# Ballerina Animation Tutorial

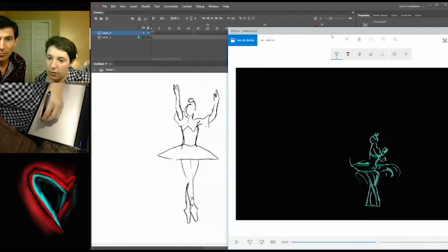And I also kind of added like hints of sleeves at the beginning too. They're like very... Right. And now see, I'll stop. I want to interrupt because she was... Well, I'll speak to you.
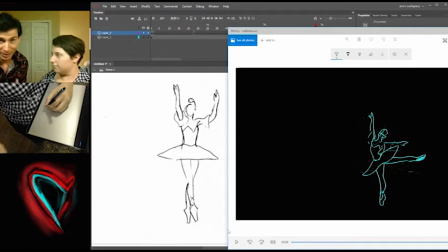You were very hesitant in sharing because it's almost like, well, I used a reference. I didn't just dream this up out of nothing. Right. And, you know,
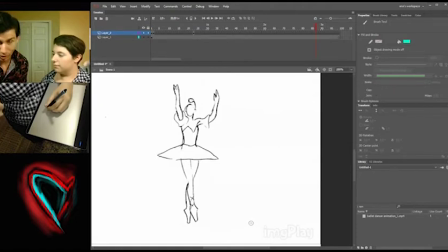it's an artist thing, almost like a guitar player doing cover songs or something like that, or any musician doing cover songs. But all these little nuances here, I kept saying, you know, these are all original. I didn't even know about the sleeves until right now, honestly.
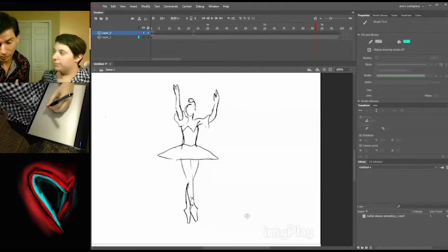So... You know, she put her own spin on it and her own skills on it. The original comment was, wow, she captured the lines of ballet. It wasn't dreamt up that way. Right. But on top of that is all the other skill that comes into play that makes it look like what it is.
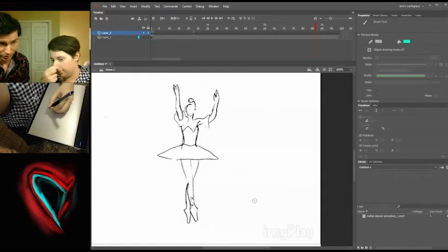Mm-hmm. And it's definitely worth her sharing that, in my opinion anyway. So is there anything else you want to comment about that as far as like what you saw on top of that vision?
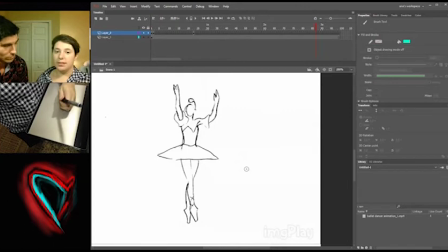But I just like animating. It's fun, and I just think it's really cool to see the process afterwards, to see all that hard work of all you're doing all day is just staring at a picture.
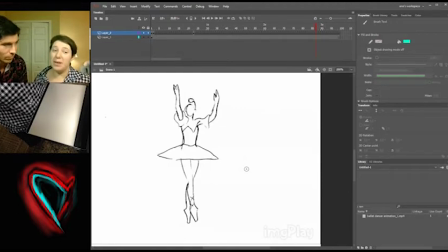Like, a picture's worth 1,000 words. How much do you think an animation is? It's literally picture after picture after picture. Staring at pictures all day, and then at the end of the day, and you see this cool thing
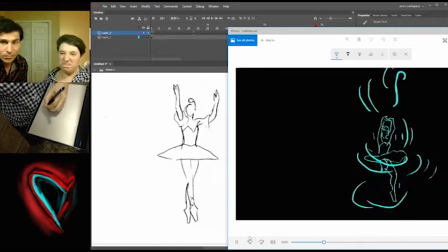come out of all that work, it's just, it makes you feel good. It makes me feel good. And definitely the blue in the background and the black background was my original idea,
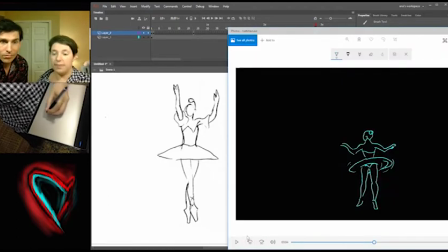because I was originally first thinking I wanted to make some kind of cool animation where it looked electric, like this. And actually, you guys don't know this, but it's actually not finished yet.
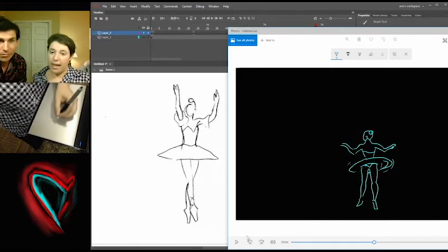What I wanted to add to it was when she's stepping, I wanted to add like a puddles, ripples in the water. I wanted to add more of a glow around her because it's a little,
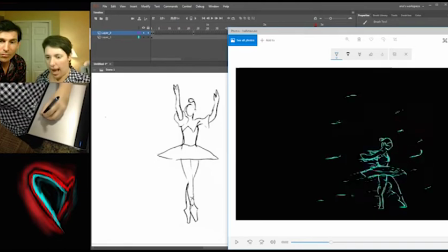it's electric because it's a black background, but I wanted to add to that, redo this to extend it, to make the swirls. Like with the swirls, I actually had to work backwards because it didn't look right when I worked
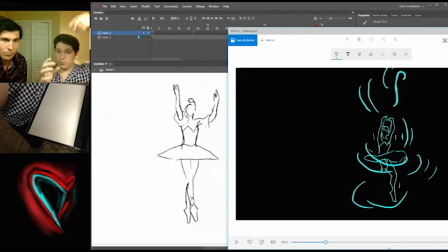the swirls this way up, so like out of nothing into something. So I actually had to work backwards and draw around her frame, then kind of tear it to pieces in the sense.
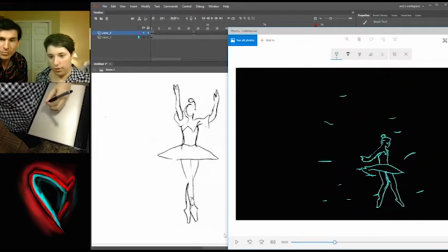See, it kind of goes up. Right. Which was pretty hard to do, thinking backwards. Because you're not thinking backwards, you're thinking forwards, but you have to think backwards.
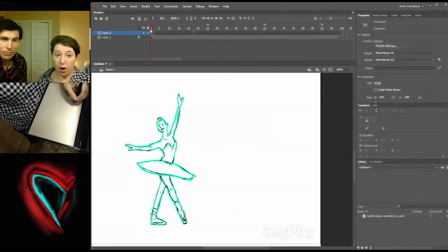So what usually, pretty much all animators, I don't know an animator who doesn't do this, is that they usually scrub backwards and forwards just to make sure that they're doing it right.
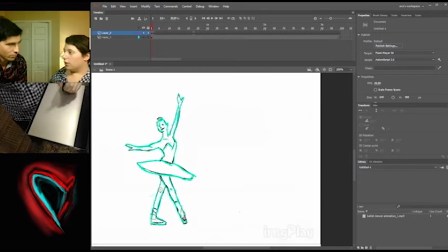They're getting the right, so it's tedious work, but I like it. It's definitely a zen zoning out moment for me.
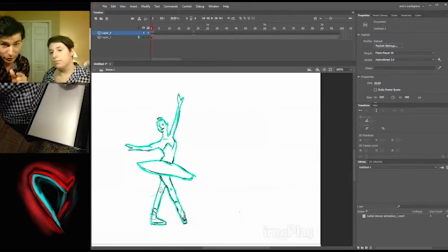I like drawing, so. Yeah, and even right here for this recording, now, you can see, actually, Cam Viewer is up twice. Those of you who have the U-Box, hacked the system! I've been anal about setting up a second camera right here so that we could have the tablet,
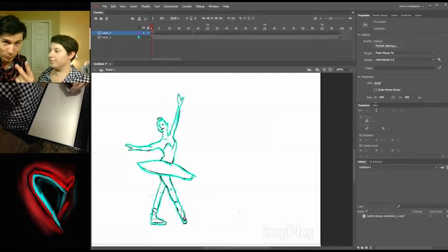and we were able to set up Cam Viewer running twice, so that's but she did something to make it work.